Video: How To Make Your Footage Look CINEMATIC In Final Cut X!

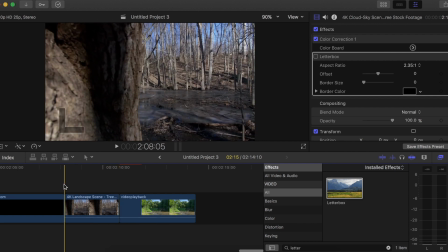4:04 So let's go over here to this this tree, this weird wood shot. I have an idea for this. I want this to look sort of scary.
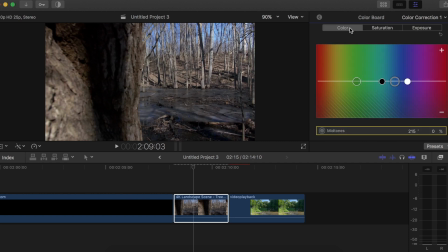4:13 This is looking sort of grim, like, you know, it's winter, everything's dead, it has a bad feeling to it. So we're gonna bring up the blues. I would recommend making your shadows blue. This can help a lot with cinematic.
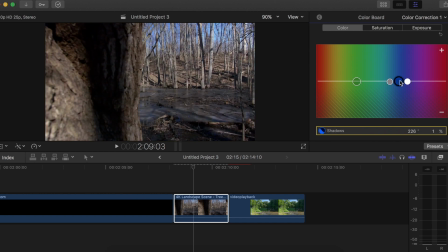4:27 As you can see, that's a little too blue. Let's bring this down back to 0. That gives it that sort of eerie, winter, cold, dark vibe.
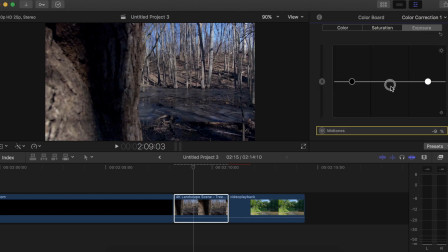4:35 We can bring down the midtones right here. That makes the blacks a little bit deeper. We can bring down the shadows a lot. That makes the blacks deeper. I'm actually gonna bring this back up. The shadows are the best for the blacks. And then the highlights are the best for the whites. We're gonna bring that up. This should give more life to the trees.
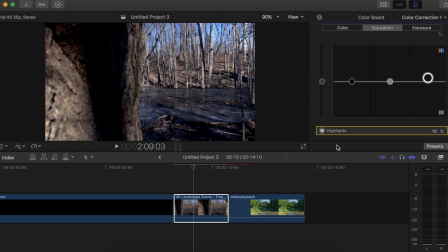4:50 Saturation doesn't need much, but you can bring it up a little bit if you want. And again, I just found this from like a stock footage YouTube channel. There's a million out there. Just search stock footage and you can download them for free. Just find a YouTube downloader online.
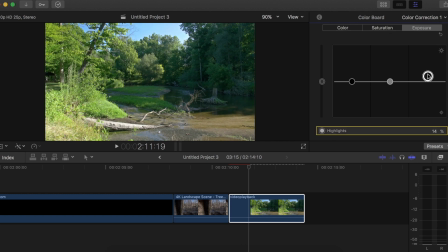5:03 So this forest shot doesn't need much color. I am gonna bring up the exposure. I like the shadows to be super deep. It gives it more, vibrance and depth. Saturation, we can bring it up a little bit. And then I am going for that warm summer day vibe.
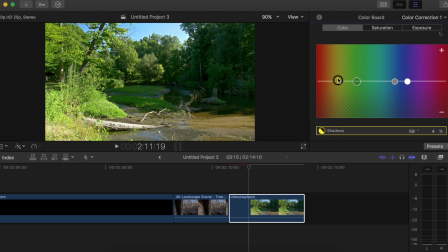5:16 So we're gonna bring up the shadows a little bit orange. You can see it gives it that, sunset glowy type look. And yeah, you can add the letterbox again if you want. I like this on this shot.
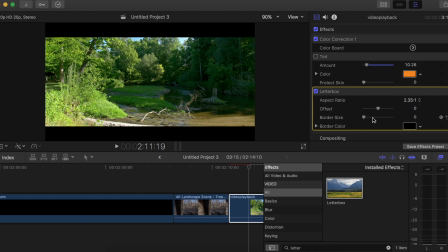5:29 And then go 235-1. And again, you can customize it still.
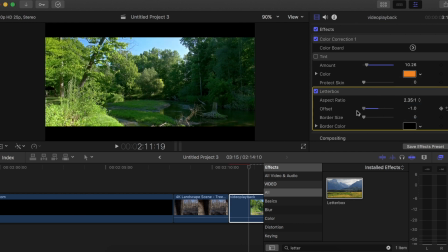5:33 You can offset it so the shot, if you have something important on the top of the frame, you can make it, you can make that visible.
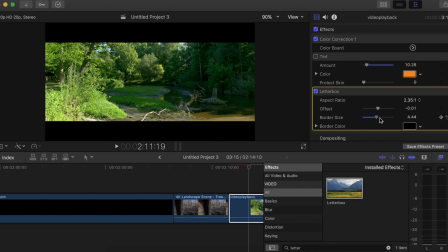5:39 But if not, just leave it where it is if you like it, You can also add this thing called tint.
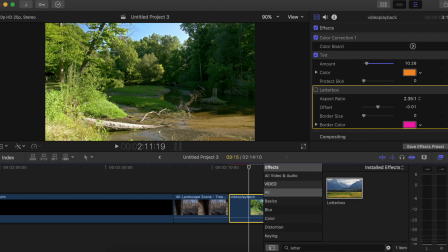5:44 And that is a generator in Final Cut. You go to color, get rid of that.
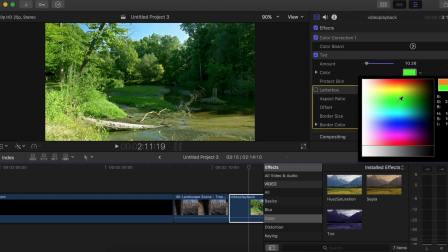5:50 Tint, and you can change the color of the tint to anything you want, and you can see it changes the image slightly.
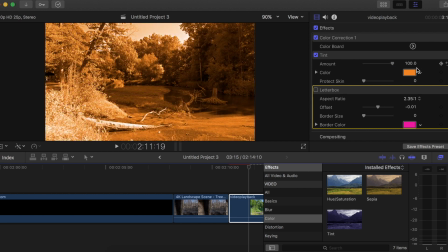5:56 Turn the amount down, because if not, you'll get something that looks like that, and that looks weird.
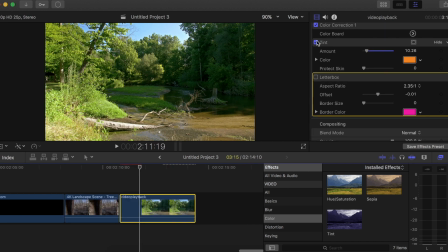6:01 You don't want that, so turn that amount down. Just real quick, it's little things, but you can barely tell the difference. But that's what changes the difference between cinematic looking and not cinematic looking. So that is how to make your footage look more cinematic in Final Cut X using simple color grading tools. A lot of this is experience, I will admit. So if you want to, experiment, get experience for your real footage, I seriously recommend downloading stock footage from the internet. Again, you can find a lot of free stuff on YouTube. So yeah, this was a videography tutorial. I will, however, be doing vlogs on this channel and photography, Photoshop, stuff like that, tutorials. Surprises are coming this summer, guys. Trust me, it's gonna be dope. Subscribe if you like learning new things in the film industry and you want to just watch me make dope videos. I don't know. Subscribe if you want. If you want to learn how to make a dope lighting setup like this using regular light bulbs that color, I don't need that. I could just literally go into my phone. Yeah, I could make this white and it would still look dope. So, this is just to add a little life in the background. So again, subscribe for photography, videography. Just, this is basically a media tutorial / vlogging channel. That's pretty much it. Thank you for watching, guys. I'll talk to you probably tomorrow or the next day with a vlog or a Photoshop tutorial. I'm definitely doing a video on lighting this week, so be sure to subscribe and turn on notifications to be the first one to watch it when it comes out. Thank you guys for watching. Talk to you soon.